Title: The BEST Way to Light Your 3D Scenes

Welcome to one of the most important chapters in this series, Lighting, the bane of a 3D artist. This is going to be a fairly lengthy video, but I promise you will gather a few things, so stick around, open up a pack of crisps, lay back and just listen. Instead Instead of the usual way of talking about lighting, here we will touch another angle of the whole lighting process. We will try and devise a method, so instead of randomly placing lights and experimenting and getting frustrated while struggling to nail the look, by the end of this video you will have a thought process or methodology to light up your scenes. By setting in some ground rules which you can follow, it'll help you light up your scene without hitting that creator's block. We'll break the whole process down into workable steps. I know this is where a lot of people struggle, so I'll be speaking from experience and tell you my method of lighting your scene. In the end, I'll tell you a few add-ons that will help you a lot in your lighting process. And owing to the importance of lighting, we will make it into a four-part sub-series with the other three parts coming up in the next weeks. Let's jump in, shall we? So you can have a fairly simple scene, with a lot less effort put into modelling, but if it is lit well, it will appeal to the eye much more than if everything else is at an acceptable degree but lighting is subpar. Same scenes look drastically different when placed in different lighting scenarios. We'll divide it into three tiers based on the control you have on the lighting setup. Basic, intermediate and advanced, or Muggle, Riddle and Voldemort if you may. But before all of that, the first and foremost thing is referencing. I emphasise this a lot, you should collect references for every part of the process and lighting is no exception.
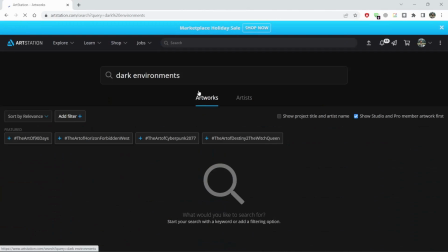(2:12)
So go to ArtStation, just have a brief look on the scenes that look similar to yours,
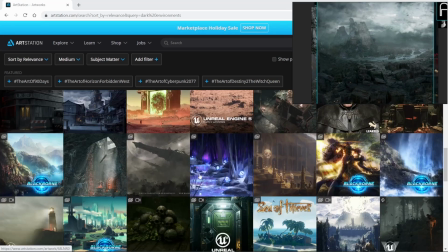(2:17)
gather them in PRF and analyse how the lights are working in the scene. Let's now discuss tier 1, Muggle. If you're starting up and you need a basic lighting which looks good, you will either want a moody lighting or you want a natural light. So for that you can either use a single area light or use an HDRI.
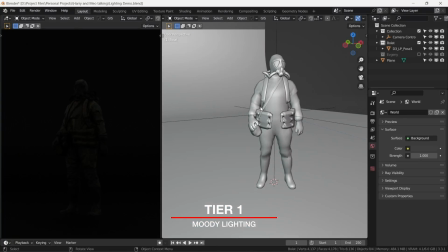(2:44)
Let's talk about moody lighting first. In this simple scene we have a model with a beveled background.
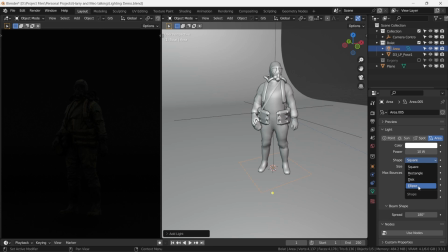(2:51)
A circular area light is placed just above the subject, moved a little forward and angled a little towards the backdrop.
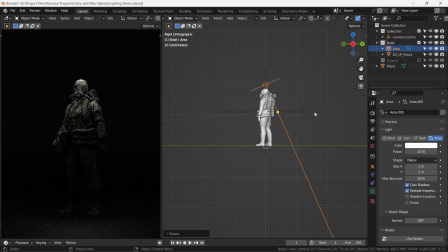(3:00)
This introduces good shadows. You can increase or decrease the size of the area light to adjust the harshness of the shadows, adjust the power of this light and you will have a good viable setup to show your models. This technique has an advantage of minimalistic look and you get that gradually fading background
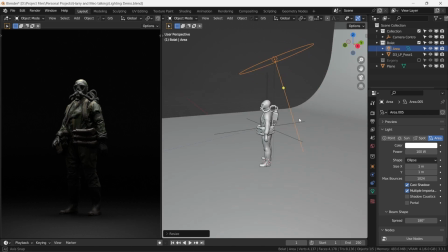(3:19)
that eventually fades into darkness. Okay, Tier 1, natural light.
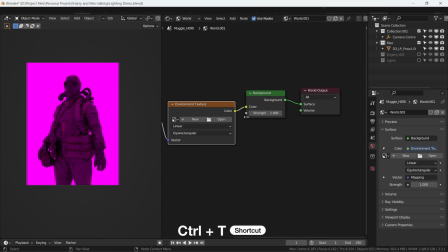(3:25)
Just go into the world shader, select the node and press Ctrl T. Here you can bring an HDRI from Polyhaven, link will be down below.
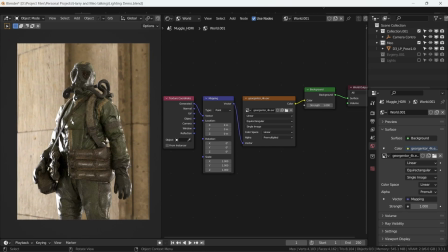(3:35)
An HDRI is a spherical projection of a real environment, captured with a camera.
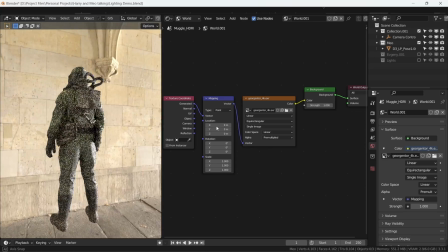(3:41)
You can even make your own HDRIs using your phone.
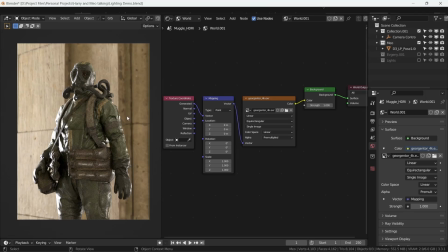(3:44)
Since HDRIs are real life lighting conditions, the way they light 3D scene adds to their realism as well. They do have a downfall though because they aren't really flexible and you get what you get out of the box.
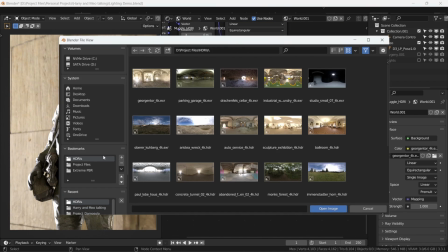(3:58)
You can bring a couple into your scene, adjust the strengths and attach them to the output to see which ones you like the best.
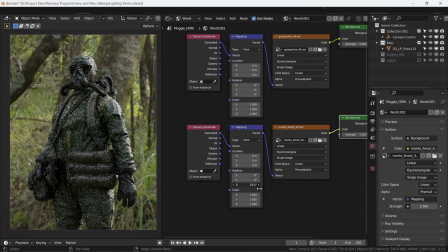(4:06)
In order to change the direction of the light, you can change the Z rotation of the HDRIs. Alright, tier 2, riddle.